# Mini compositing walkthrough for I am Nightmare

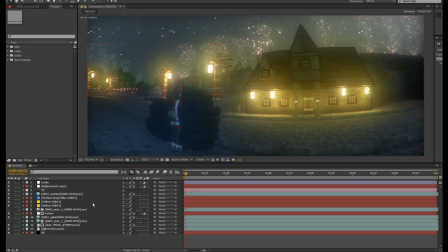Hello, M. Strange here. I realize I've never done like a compositing tutorial or kind of walkthrough, and since I've animated and composited thousands of shots on my own movies now, and I'm able to come up with some like cool looking stuff that doesn't take a long time to render. That's pretty simple.
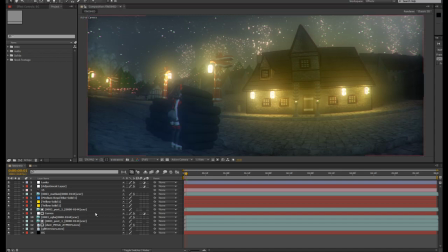So I thought I would share with you some of the things I'm doing for my new animated feature film, I Am Nightmare. So in this shot, from early in the movie, we see there's a character standing behind this stack of wood, looking at this place.
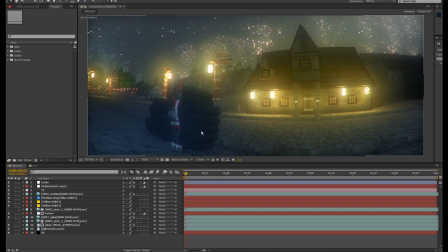And we got these nice glowy lanterns and this kind of nice mood and atmosphere going on here, right? So let's see what this started out as.
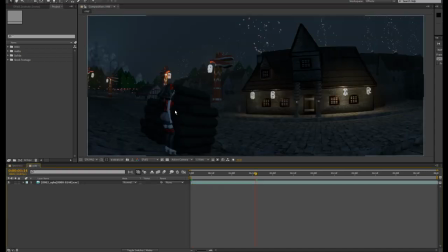So this is the shot out of the 3D renderer. So it's not too special, but the thing we're looking for or that we want out of our 3D render is just firstly what we want is just stuff to be highlighted or emphasized through the lighting.
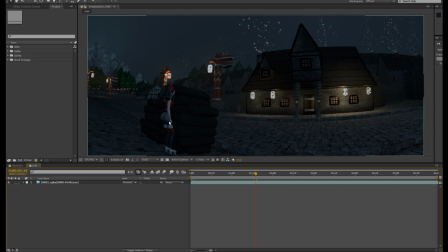So we want contrast. So I didn't do that good of a job on this shot because there's some lighting here to emphasize this building, which needs to be in the shot, and this character needs to be emphasized too or focused on, but there's not too much light on her. She should have had some other light going on this stuff, but so that's all you ask. I mean, you don't want flat renders.
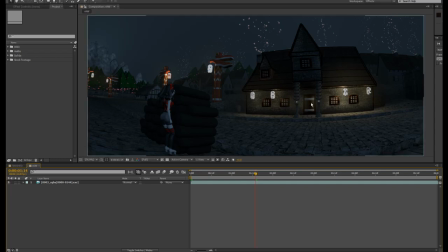You don't want a shot where there's nothing focused on with the lighting. You can fake it, but you kind of want something. So we have these lanterns in the shot, which are glowing, or they're luminant, but they're not glowing. They don't look cool enough. So we're going to do some things to make that stuff look better.
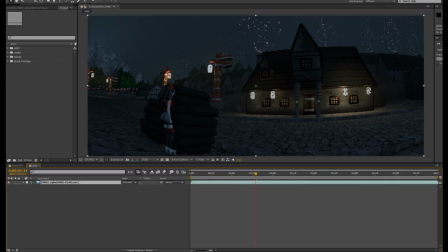So first, I'm just going to apply some levels
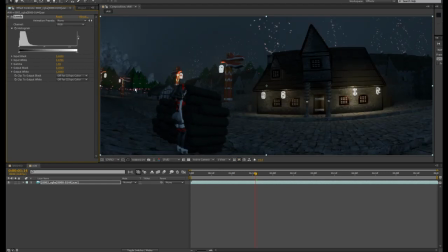to the plate just to bring out those lanterns a little bit more and to just push up the whites a little bit. So we have that.
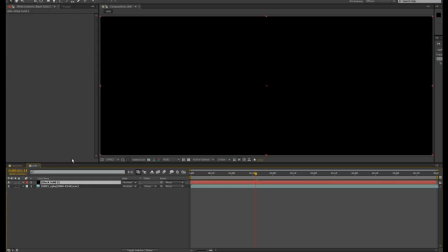Second thing I'm going to do is just add a black solid behind everything because there's an alpha channel with this.
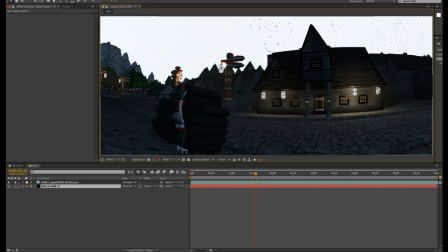Let's show you. So there's an alpha here because I put my skies in After Effects. I don't do them in 3D.
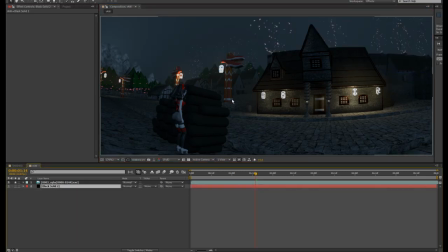So if we don't put that black, when I start adding glows and stuff, it'll blow out the sky. It'll be white. So we have that. Now let's look at some of the things that we have. I know out of a 3D renderer you can send out a ton of passes, but I make do with three. The RGBA or the beauty pass, which is what we're looking at.
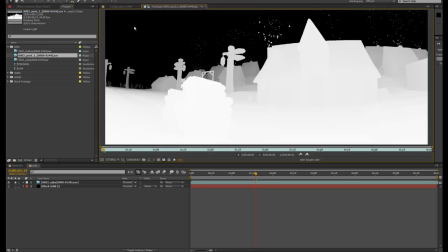A depth pass, and that I render out of Z-Blur. You need your depth pass. It's invaluable to do tons of cool stuff.
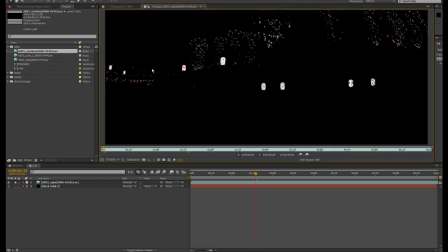And a material luminance pass, so just the luminant materials to add glows and stuff like that.
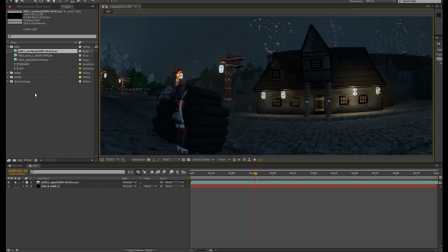That's why I want that. So, and then I have some stock footage in here.
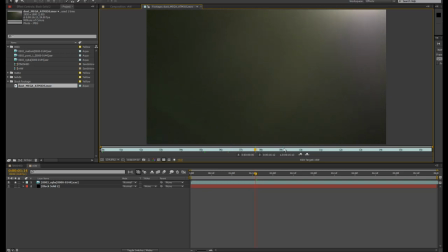I have some of my own dust that I filmed in a black room that I use for everything, for atmosphere.
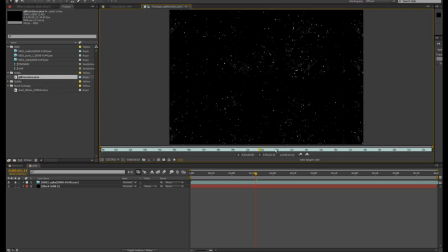And I have my little star backgrounds, also another custom piece of stock that I made and use in my stuff. Usually,
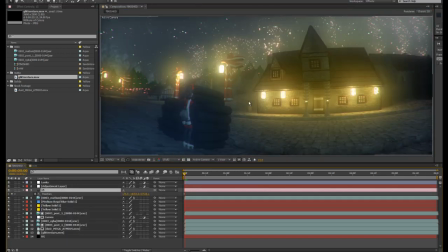if the shot's moving, I'm going to export a camera from Cinema 4D and After Effects so I can lock the 2D stuff like the background stars and things to the camera so
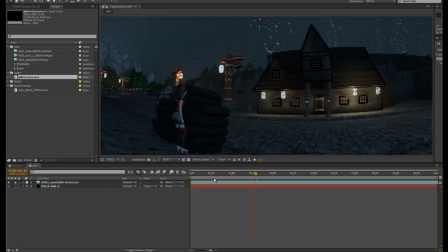it moves in 3D. But I'm not going to do that in this one. I'm just going to focus on one frame. We'll just focus on the first frame. Or maybe the last one. Or maybe the first one. First one. Okay. So now, first thing I'm going to do, I'm going to drop this little sky in there, or these stars, and scale it down.
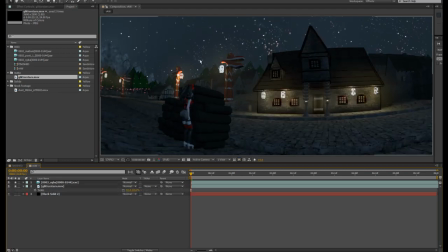So now I have these stars back there. And that looks kind of sweet because we've got our stars. Now if I was doing this accurately, I would have like some kind of gradient or something applied from the ground up to make them fade,
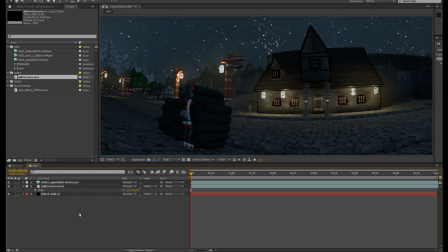but this is like my little kids movie, so I'm using the logic of a child, so I'm not going to do that. I'm just kind of throwing stuff around and making it look how I want it to. So let's add some atmosphere to this shot. So how do we do that? We just put that on top.
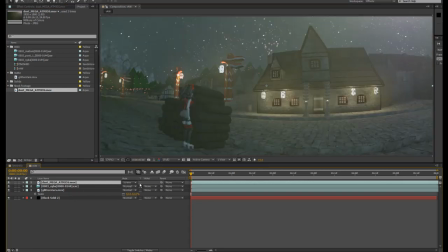No, it's not that simple. We just screen that. No.